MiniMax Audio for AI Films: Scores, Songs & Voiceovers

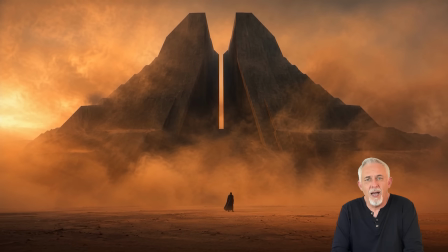19s
When thinking about a film score for our films, we should ask ourselves, what do I want the audience to believe this scene means?
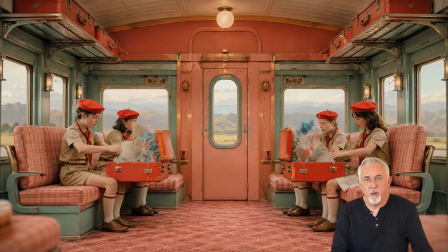27s
Because the same shot can be romantic, tragic, mysterious, dangerous, or nostalgic, depending on the score.
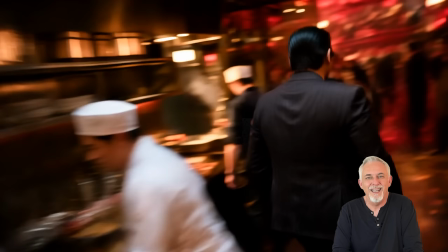36s
That means the score is not just sitting behind the scene, but is actively rewriting it.
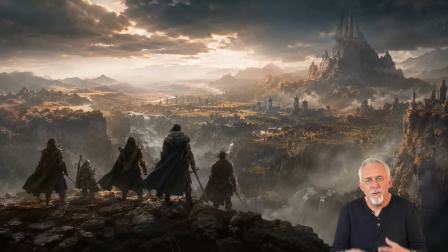42s
It tells the audience what to feel before they understand why they feel it.
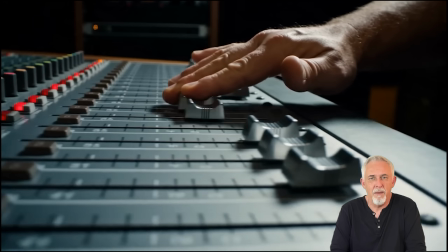49s
In this video, I'll show you how to use MiniMax audio not just to generate music,
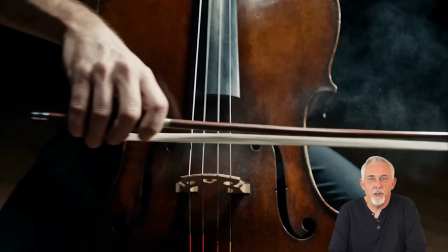55s
but to direct emotion, tension, pacing, and the story meaning inside your AI films.
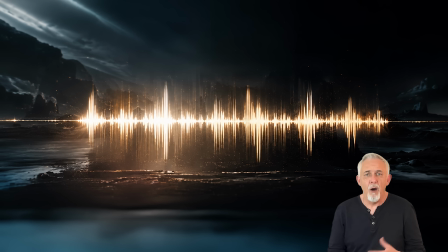62s
Before we open MiniMax, the sponsor of this episode, I want to show you the fastest way to understand what a film score really does. You'll see the same shot, the same writer, and the same landscape. 3 different scores and 3 different stories.
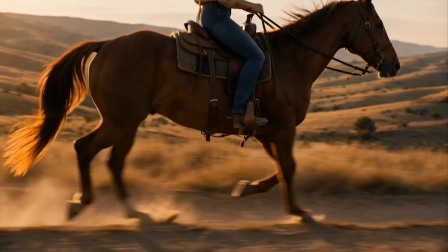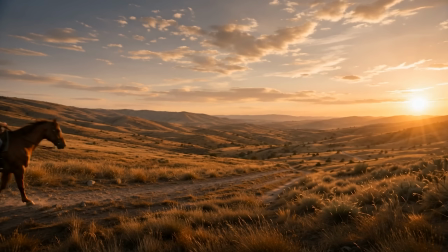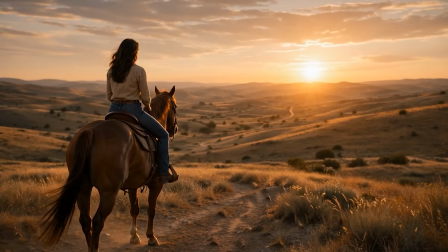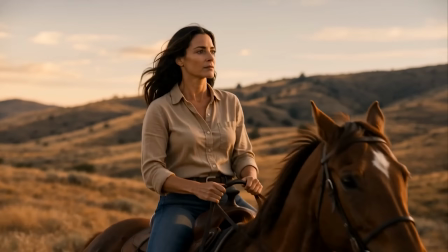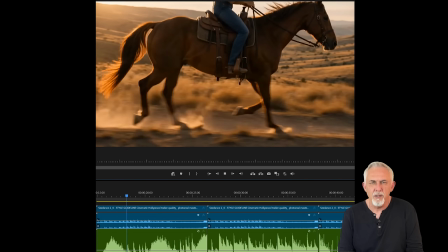112s
The same scene, but applying different scores changes the story completely.
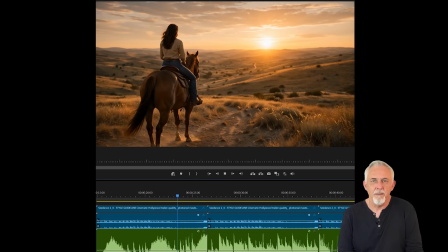118s
In the first version, this feels like memory, longing, maybe even healing.
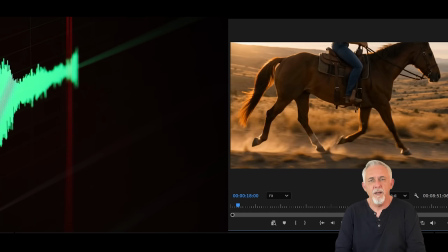123s
In the second version, it feels like a mission, something is coming.
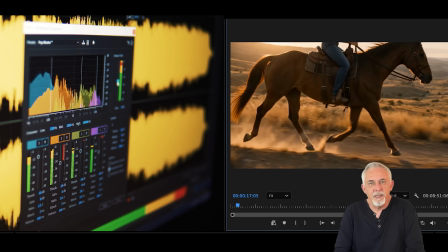127s
And in the third version, the same beautiful landscape suddenly feels suspicious, unstable, and dangerous.
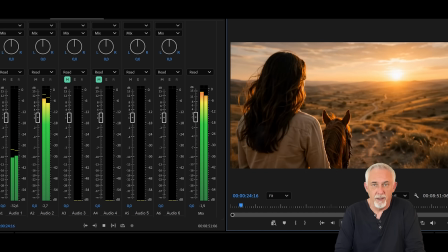136s
That is the power of a film score. Let's start with the romantic cinematic version.
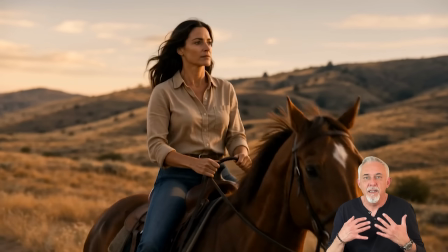142s
This version should make the ride feel intimate, hopeful, and quietly poetic.
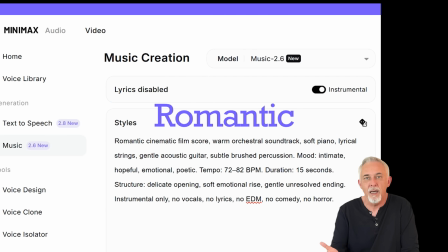148s
So the music language is warm, soft piano, lyrical strings, gentle acoustic guitar, brushed percussion, and a slow emotional rise. The tempo is rather slow, around 72 to 82 BPM, because I don't want urgency, I want breathing room.
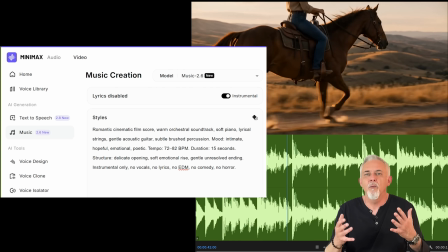164s
I want the viewer to feel that she's riding toward freedom or healing or a decision that has emotional weight.
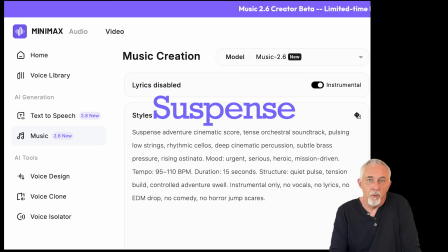172s
This time, she's no longer just riding through a beautiful landscape. Now she might be escaping something or moving toward danger. So the prompt changes completely. We use pulsing low strings, rhythmic cellos, deep percussion, subtle brass pressure, and a rising ostinato.
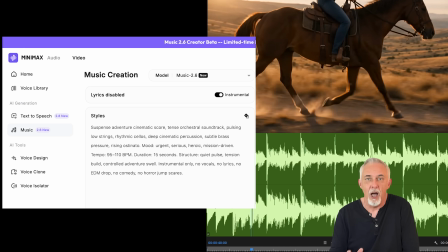190s
Think Hans Zimmer here, the absolute master of string ostinatos.
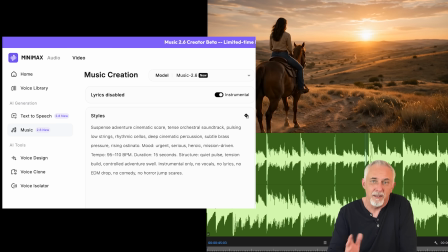194s
The tempo is higher, around 95 to 110 BPM, because the scene needs forward momentum.
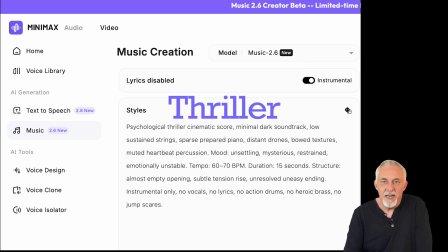200s
We don't need loud horror music. In many cases, subtle musical hints work wonders. Here I'm asking for low sustained strings, sparse prepared piano, distant drones, bold textures, and muted heartbeat, like a pulse.
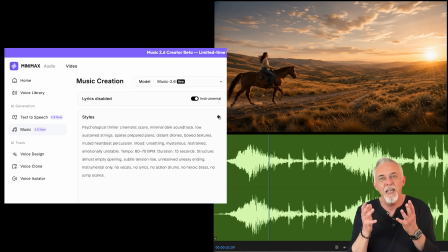217s
The goal is not to scare the audience, but to make them question the image. Why is she alone?
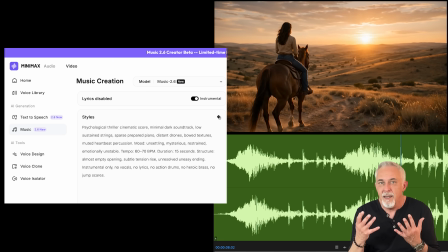222s
What is she thinking? What is hidden in this landscape? We want the audience to feel uncertainty.
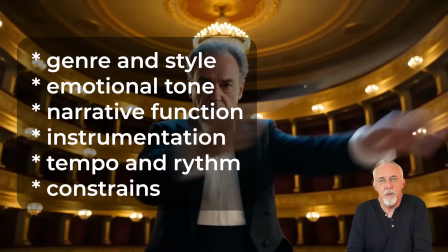228s
So when we prompt music in MiniMax, we try to include 6 things: genre and style,
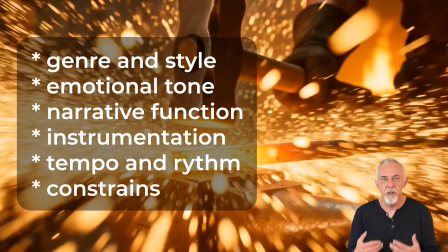234s
emotional tone, narrative function, instrumentation, tempo and rhythm, and what we don't want.
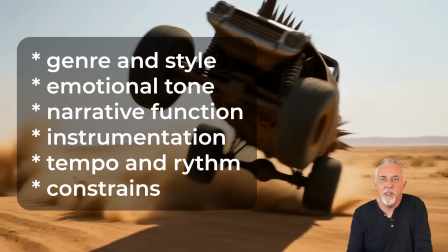241s
Like for example, no vocals. A good music prompt is not just a description of sound, it's a directing note.
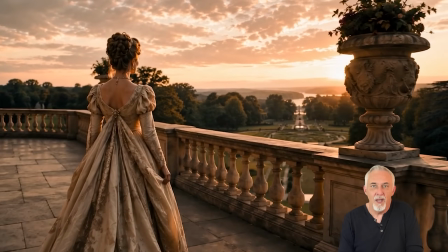250s
Sometimes music has to open or close the story, and an end title track is all about function.
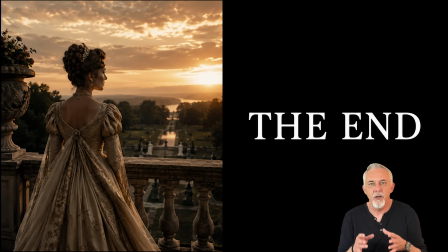256s
It begins at the end of the story and carries the audience into the credits.